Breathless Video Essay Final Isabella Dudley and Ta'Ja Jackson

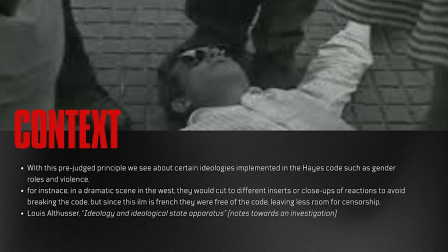318s
And another quote that we have also is, "But let us leave this point, although it is heavy with consequences which are not just theoretical but also directly political sense.
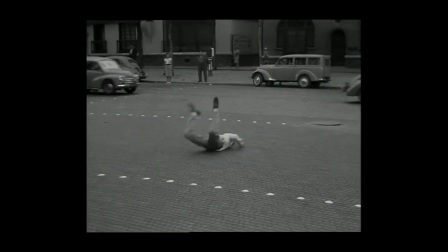329s
For example, the whole theory of criticism and self-criticism, the golden rule of Marx's lineage practice of class struggle, depends on it."
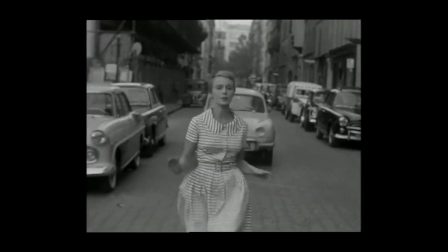336s
Patricia is dimmed as this all-around American girl critiques Michelle's way of living, sure unconventional at times,
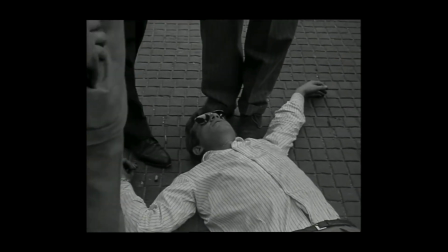342s
but we are to assume that she comes from a place of wealth and status, differing from Michelle,
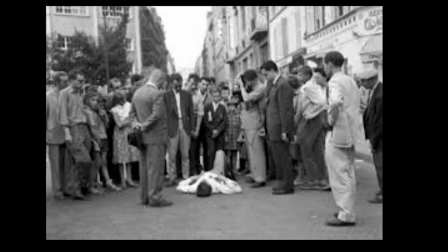347s
who spends the film running away from trouble and corruption. And so for the usage of the environment in the scene, the set is only just showing the background, being more of a speedy traffic and random pedestrians around the area.
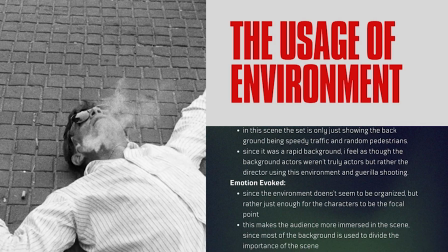360s
And since it is a speedy or rapid background, I feel as though the background actors weren't truly actors, but rather just the director using the environment and guerrilla shooting. So just kind of setting up the camera and just going for a take rather than like getting the probable cause to actually shoot there,
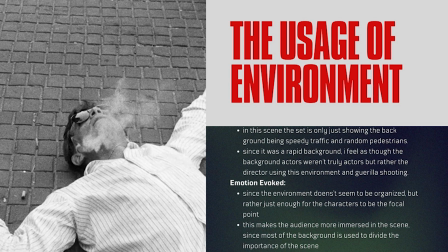377s
getting permits, getting actors, getting all the, principles that they need to make the film,
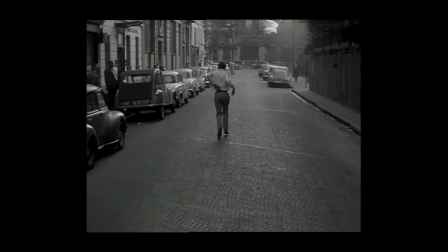384s
make the set look like it is real rather than it just being real. The emotions evoked through the usage of the environment would be
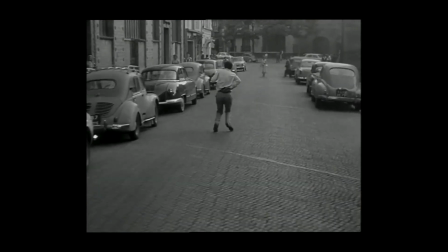395s
for the characters to be the focal point, or for them to have all,
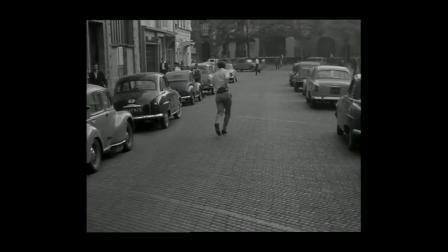399s
for it to just be them, rather it be like them being isolated from the background,
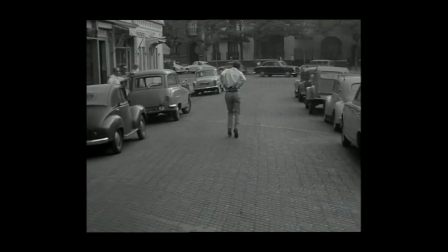404s
although the background is very much fast-paced.
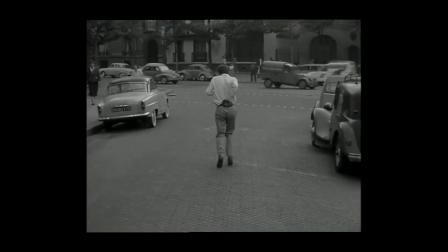407s
And it helps to make the audience more immersed in the scene, since most of the background is a division from the characters.
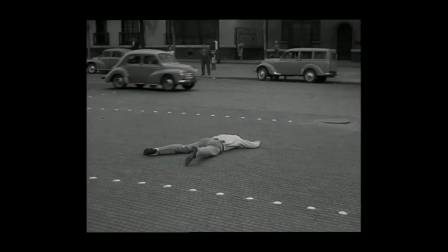415s
And then as far as context, when thinking about shooting locations contextually,
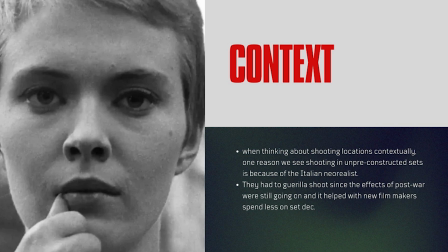421s
one reason we see shooting in unpreconstructed sets is because of a neorealist. In that era, they had to guerrilla shoot since the effects of post-war were still going on, like Nazis still walking around while they're trying to film about, the effects of war.
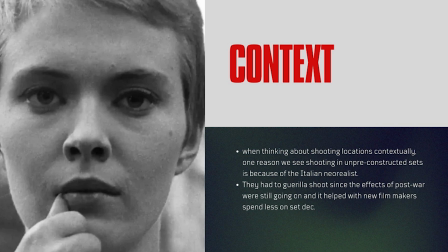440s
So they would have people in Nazi costumes, but, they would get in trouble if seen with doing that. So they would have to kind of go on the spot and shoot. Although that might be risky, it did help on financial expenditures.
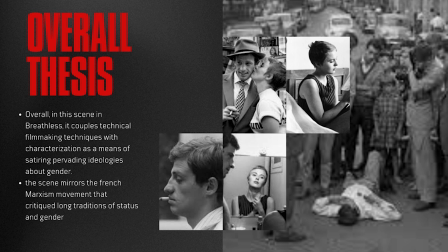457s
Overall, in this scene in Breathless, it couples technical filmmaking techniques with characterization as a means of satiring pervading ideologies about gender. The scene mirrors the French Marxism movement that critiqued long traditions of status and gender.
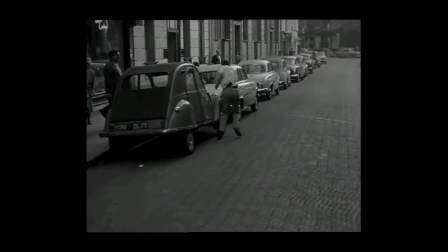472s
And also we see during the scene, we see from Patricia's view in the audience of the perceived notion that we know Michelle is running to his death.
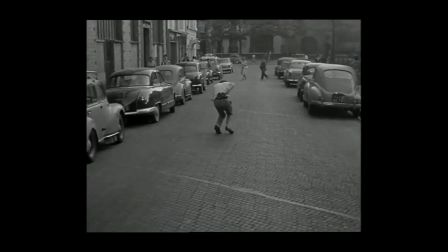479s
The long take brings us in the ideology of knowing what's to come of ourselves in dangerous situations like this.
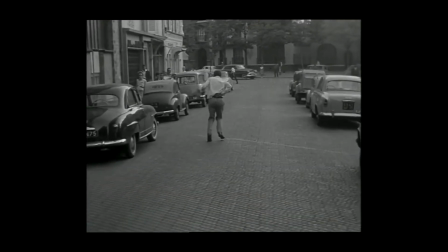484s
Though Michelle's continued run fills 90% of the scene, we know Michelle's coming to terms with his death sentence,
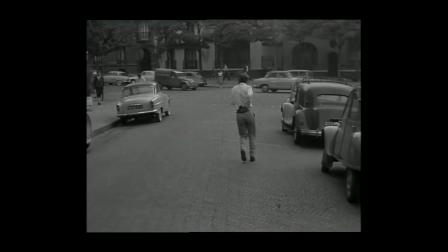490s
as the character's definition of "I was an ideology" to "I am an ideology," as he falls to his eyes of Patricia and the policeman.
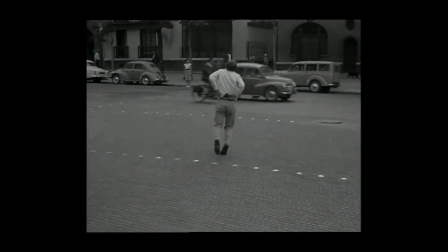498s
She knows she can't save him, but yet she's running behind him, as almost as if it's her duty to do so, which has gender roles come into play as well.
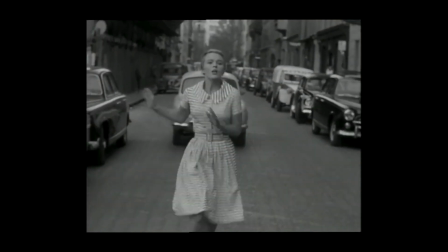505s
And we feel as though the director was very intentional with this, as the director, Jean-Luc Lagarde,
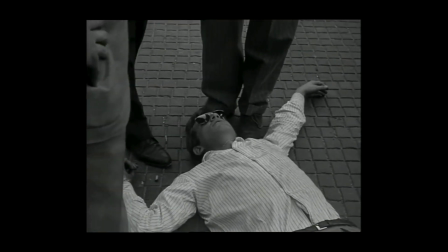510s
was definitely an advocate of the Marxist movement in France, and he implemented a lot of his own beliefs and Marxist beliefs
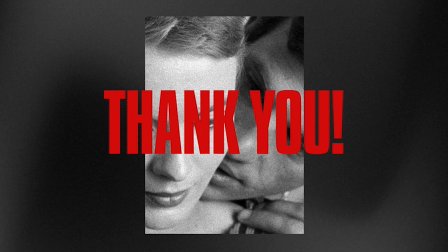518s
in the films that he created today. Thank you. Thank you.